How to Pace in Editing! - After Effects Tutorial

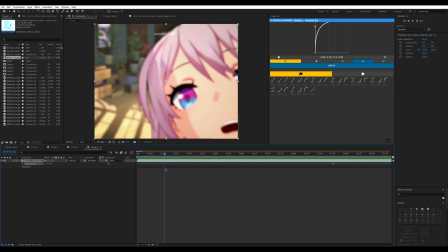and honestly i could have went off of like lyrics but i noticed that the beads were pretty consistent and everything didn't really
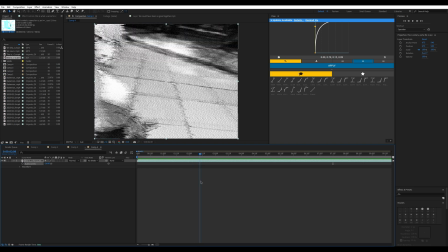do like one two or one two three ones or anything so in this case i just did one scene after the other and that's pretty much a good way to face
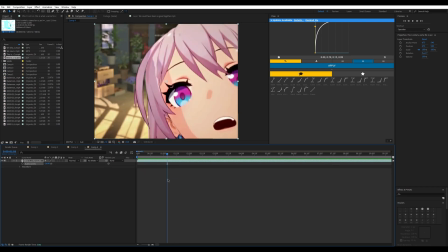in this in this um sort of uh audio so
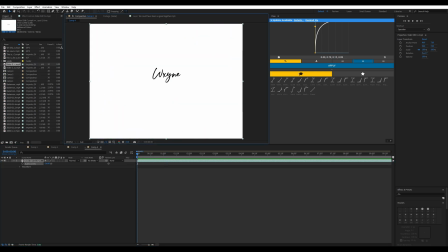yeah lastly here is another edit i loved making and it also has a few different uh types of beats in here that are really cool that i kind of did my own kind of stuff style with so in this case it sounds like this
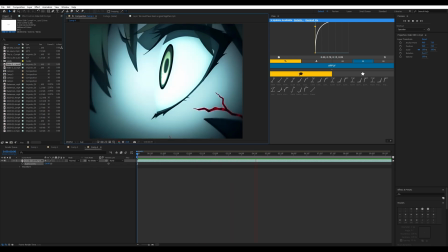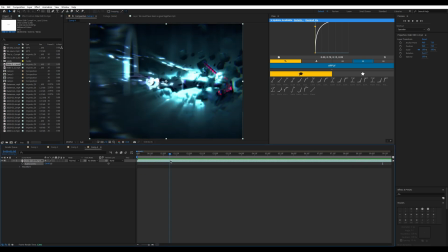so you guys can kind of get the understanding so with this uh i hope i'll help you get the understanding this had a few beats right here like one two
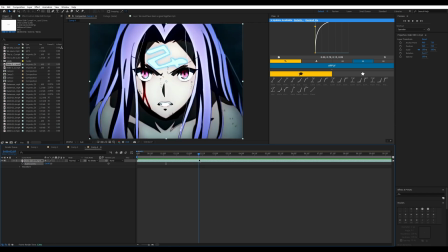three here and then i uh then i transition into the next scene and then this has a couple different um scenes a few
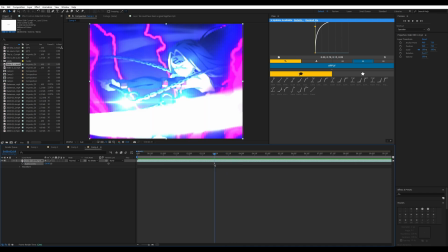other few different scenes to end off the i think it's a quadruple beat yeah it sounds like a quadruple beat or critical beat so in that case i
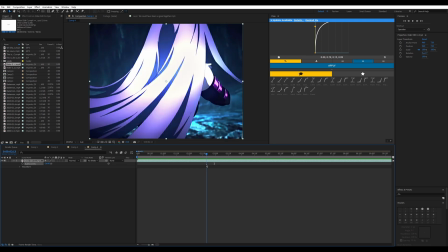chose to follow that route where i had a bunch of different scenes inside the critical beat
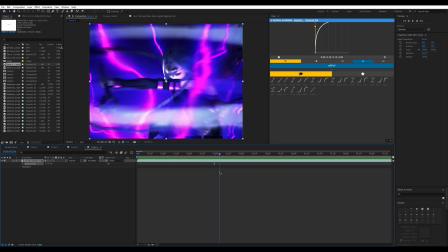but in this case but sometimes people sometimes not
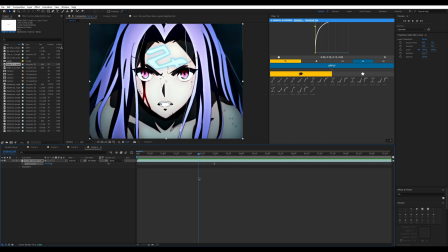pieces of people but sometimes you don't have to always follow that um but it's important that everything is steady which is the
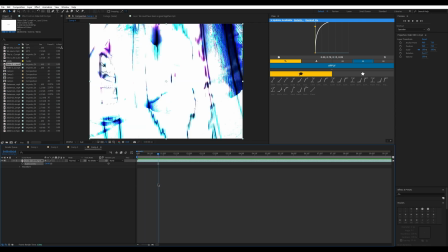kind of the ending summary of this summary statement of this video so yeah I hope you guys enjoyed this tutorial,
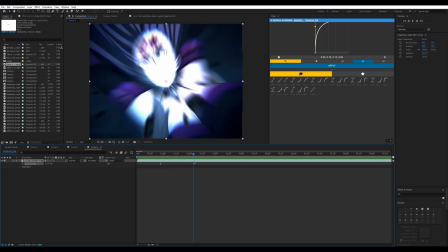or guide, or informational vid.
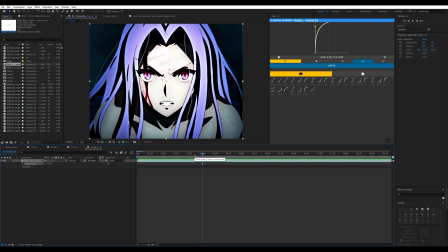I want to continue doing stuff like this, so if you have any feedback in the comments, I would greatly appreciate it. Let me know if I got anything wrong, let me know if I got some things correct, and explain some things well, explain some things a little bit poorly. I would greatly appreciate it. So this is going to be it.
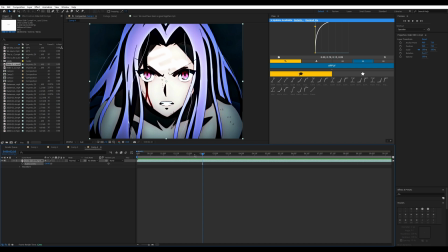Please use the timestamps if you need them. uh thank you guys so much for watching and i hope you have a great one goodbye